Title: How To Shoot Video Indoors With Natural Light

What's up my friends, welcome back, you're watching a hard video of stuff and in this episode I'll show you how to film indoors with just natural light and I'll show you how I went from this
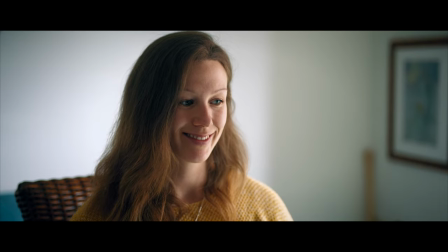to this. Now I'm gonna shut up and roll that intro.
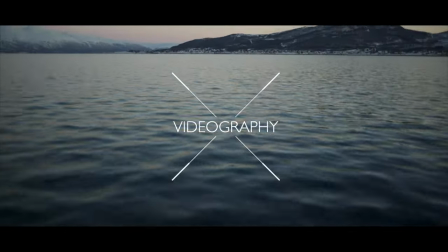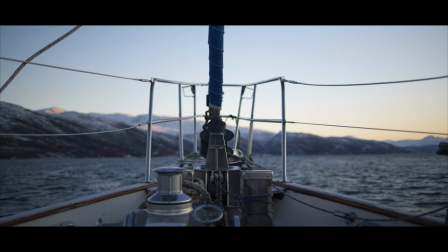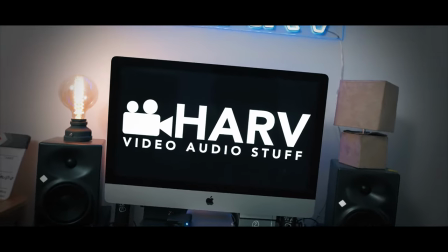As ever, links to everything mentioned in this video you'll find in the description box below and be sure to show some love for the channel, this is not sponsored content so your support means a lot to me. Definitely hit the notification bell next to the subscribe button. thank you kindly. Natural light is beautiful and whilst most of the time I'll prefer to have light that I can control and sculpt if you like, sometimes you just don't have that luxury and you've just got to work with what you're given. So let's get on with making the most of the light that you have. Now if I'm ever in the situation where I have to use only natural light I like to really lean into that style and the first thing I do is I turn off domestic lighting. Now this is just my preference of course but I find that often there's quite a big difference between color temperature and also tint that can look quite jarring. Also bear in mind that domestic lights often have quite poor CRI or basically color accuracy so I prefer to just turn them off.
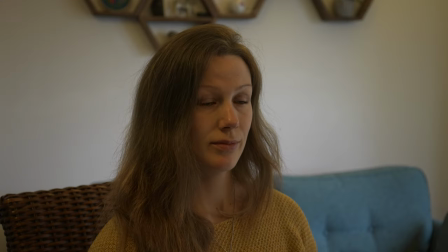So this is what I started with. We've got natural light coming from camera right and then the domestic lighting which one of them is on the wall and the other one is coming from directly above our subject.
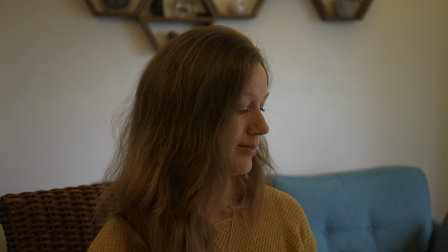Not very flattering, the light itself is very poor quality And as you can see the way that this affects our white balance on the camera, it doesn't know what it should be doing.
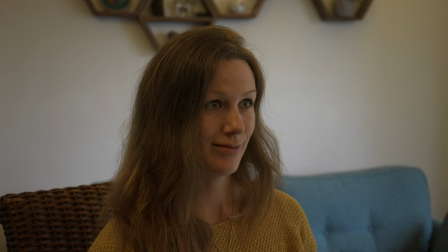So when I turn them off and adjust our exposure slightly, it looks like this. It's still got a long way to go, but definitely a huge improvement.
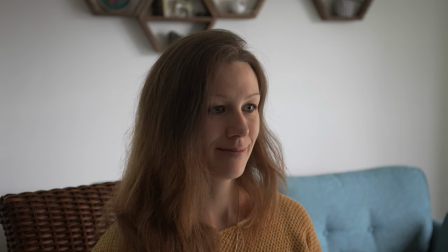The colour throughout the shot is much better, our subject's skin tones are much better. Okay, moving on. Next, I want to see if I can improve the look by moving our subject. Usually I want more light, so I'll move her closer to a window.
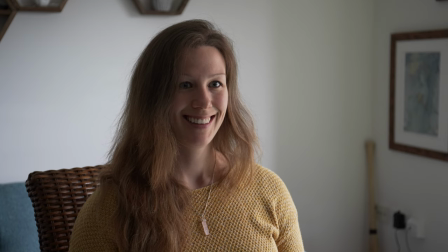So I moved her about a meter closer to the big window on camera right. Instantly we've got more light to work with and we've increased contrast. I'm a big fan of diffused light and luckily where I live in the UK more days than not it's overcast outside so we have a lot of diffused light here in the UK. I waited for around two weeks poised ready to get a shot with some sunlight in. Alas no sun. What I wanted to show you was that direct sunlight can be very harsh and overly contrasty and can have really hard lines in terms of the lighting. And if you find direct sunlight too harsh as I do, you can move the subject to the opposite side of the room.
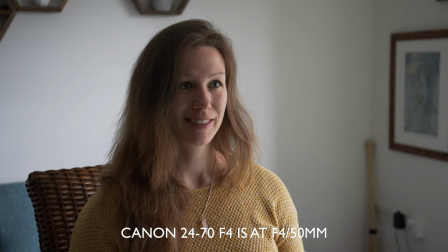I find that shooting indoors with natural light can be a little dark looking and that's why I reached for the largest aperture,
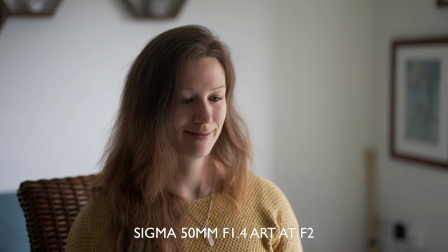you know, brightest lenses that I can find. They're going to let the most light in, give us cleaner shadows and hopefully a little bit of background blur as well. I like what we've got so far but for this example I want to harness that natural light and bounce it onto the shadow side of our subject's face.
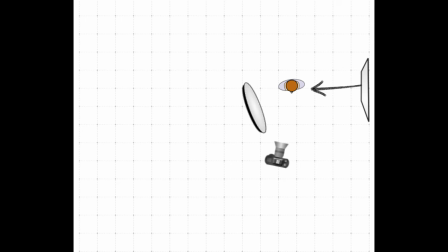Here's a top-down view and as you can see we've got light coming in from the window and then when I add a reflector it should bounce that light onto the shadow side of our subject's face.
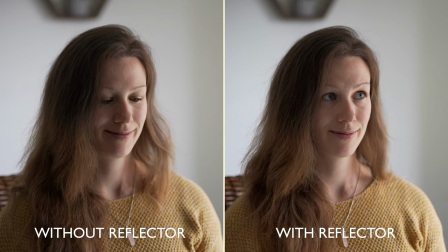This way we've got a nice key light coming from outside and we've got a nice fill light being reflected back onto our subject. What a difference this makes. Next on to exposing and this is going to make a really big difference on the final look that we get. Personally I like to expose slightly more for the shadow side of our subject's face.
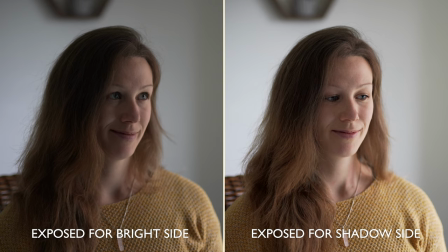What I really want to avoid is that sort of murky slightly noisy looking shadow look and the bounce is really going to help with this but by exposing nice and brightly on that shadow side we should get really nice clean looking shadows. Finally and this is completely optional I'm going to switch to a log filming mode in this case S-Log3 and I'm not doing it for the extra dynamic range.
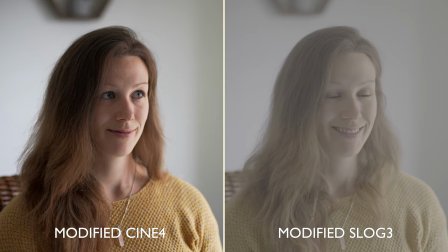I'm doing it because I like to tweak the contrast curves to bring out the most in our footage.
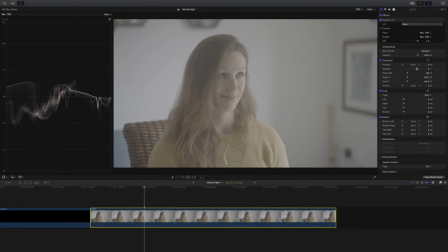So now let's grade this footage. So here we are in Final Cut and you can see our lovely S-Log3 footage all bunched in the middle with very little contrast there.
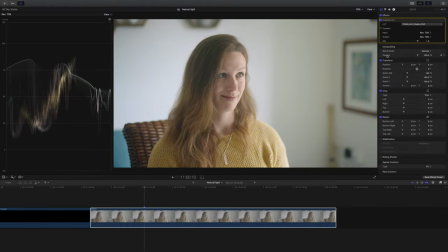And the first thing I'm going to do is add a lookup table to grade into and I've gone for the Phantom Utopia lookup table which I really love.
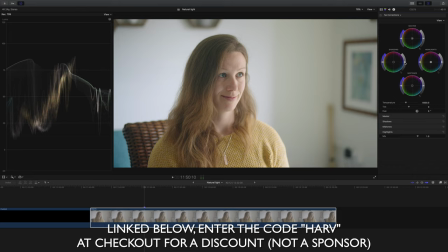The link below if you're interested and you get a discount when enter the code half at the checkout then i'm going to add an instance of color wheels
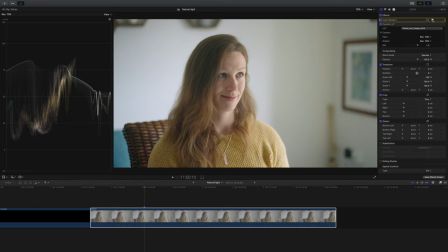because this does look slightly overexposed i'm going to make sure it's positioned before our lookup table and for now i'm just going to bring the
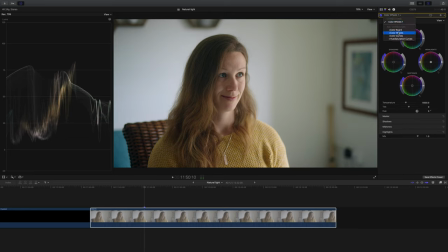shadows down just a little bit next i'm going to add an instance of color curves because as i mentioned i like to tweak the contrast
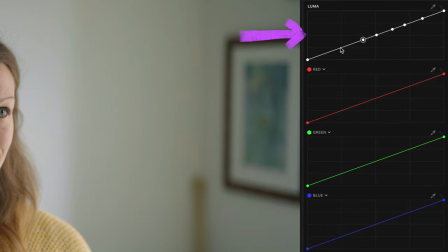curve and bring out the best in our footage and really the secret here is to make lots of control points and then make lots of little tweaks and
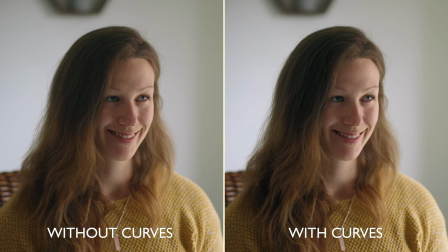those small tweaks really add up. And here you can see the before and after to show you just what a huge difference this makes.
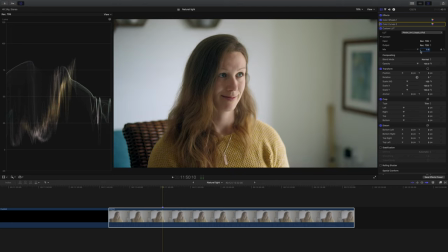This to me actually looks really good already. I love what this lookup table is doing to the footage, it's really doing the heavy lifting for me. However what I want to do here is do something a little bit more unconventional and I'm actually going to stack lookup tables.
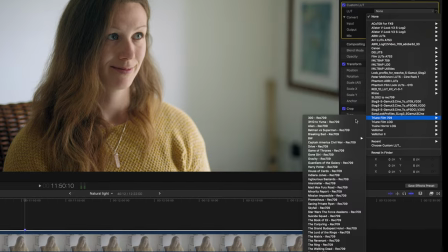What I want to do is add just a hint of a really stylized lookup table that's designed for a Rec.709 style profile.
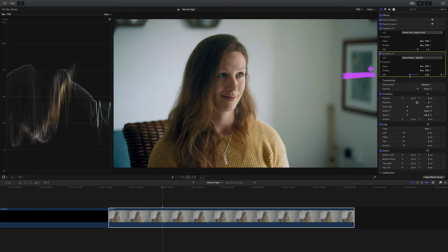I'm just going to add a touch of the Harry Potter lookup table from Traune Films and I'm just going to add it in until it looks right, which for this one I think is around 40%. It just adds a little certain something that I really like.
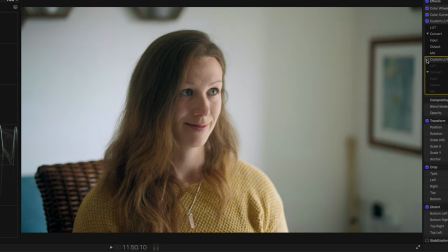Mainly what I love about it is what it does to our subject's eyes. It really seems to make them pop.
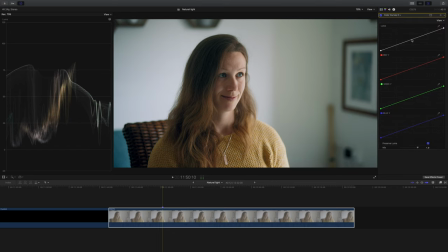Next I've added another instance of colour curves and I've positioned this after our lookup table. And the reason I've done this is I want to affect the final output of our video and I don't want to affect what happens before our lookup tables. I'm mainly paying attention to the highlight areas because I want to make sure that they look absolutely perfect for what I had in mind.
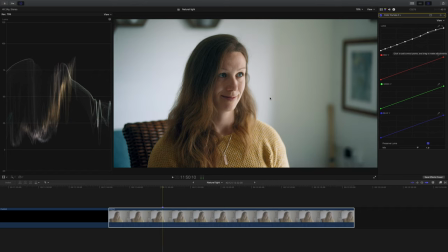So there we go, it's just added a little bit more lift and I really like the effect this has had.
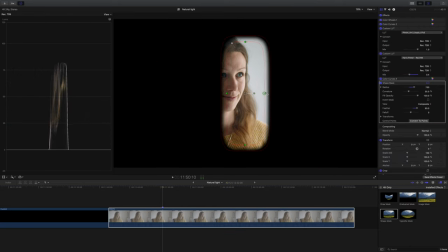Next I'm going to check that we're in the right ballpark in terms of our skin tone colour and also exposure.
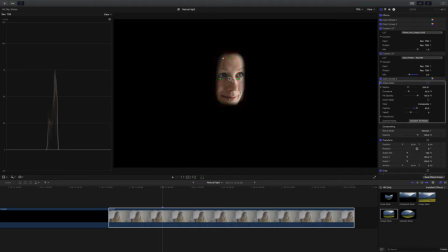So I've dropped on a shape mask and I'm going to drag it over and just make it small enough so it just covers her face. I'm happy with the exposure so now I'm going to check on the vectorscope and check our skin tone line and it looks pretty good to me.
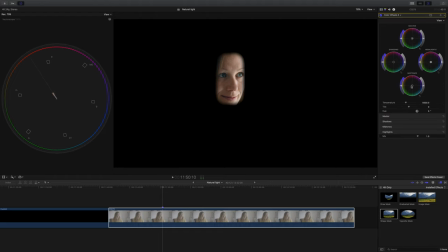I'm just going to make one tiny small tweak to the mid tones just to bring it slightly more into line and that just means the tiniest nudge into magenta and we're good to go.
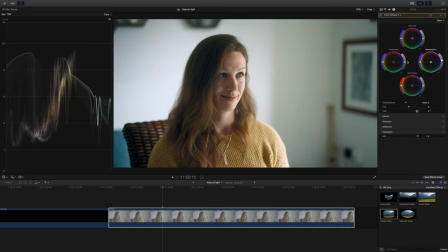I just want to add a touch more contrast so on our color wheels that we've got after our lookup table I'm going to add just a little bit of highlights and just dip our shadows a tiny bit as well just to give it a tiny bit more pop.
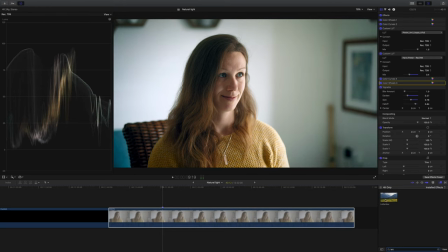subtle vignette. I'm going to drop it on and just dial back all the settings. Lastly I'm going to give it the widescreen bars and it can have the 2.35 to 1.
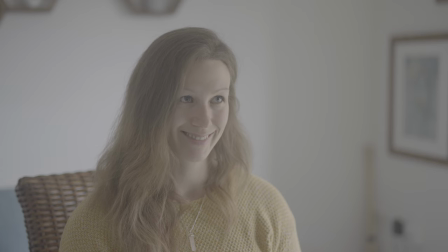This isn't necessary of course, it's just to give it that faux cinematic look. So here's what I started with, typical flat S-Log3 and then here's what it looks like once graded. Such a nice shot to grade this one. Finally I want to take all of this together and encapsulate it into some really good tips for you.
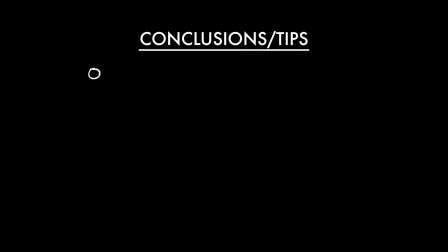Here we go. Personally I prefer to avoid mixing domestic light with daylight unless it really suits your scene of course. You can't move your light source so you have to move your subject. This will have a large impact on the final look.
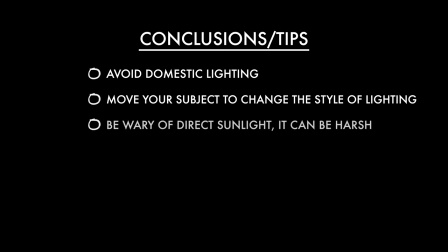Be sure to avoid direct sunlight if it doesn't suit your video. You can get really hard shadows this way and often it's not the most flattering look. If you're going to run into any issue it will most likely be that there's not quite enough light for your liking, so opt for your widest aperture lenses. Use reflectors as your fill light to bounce light where you most need it.
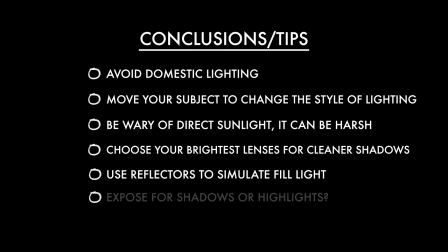Choose really carefully whether you're exposed for the brighter areas or the shadow areas of your subject's face. This will be the difference in your footage looking slightly higher key or more moody. And lastly when you're dealing with less than ideal lighting conditions be sure to give your footage some love
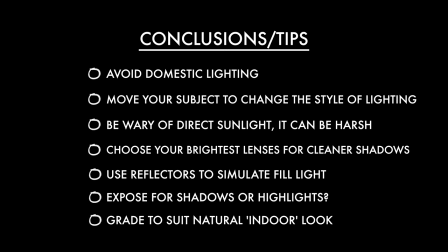and give it a really nice grade so it looks really good and suits that indoor natural light look.
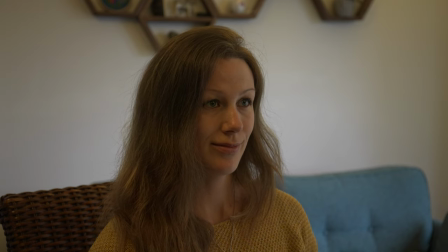And that's how I went from this shot with its very unflattering lighting and very dodgy color
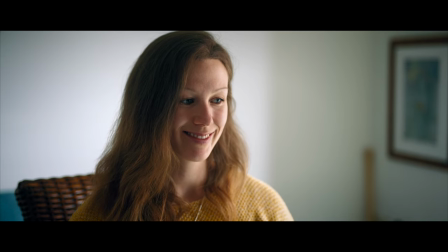to this beautiful shot where I'm making the most of the natural light in the room. Anyway that's it for now, you can ask me questions about this video in the comment section below, I'm down there as much as I possibly can be. I just hope you found this interesting and helpful.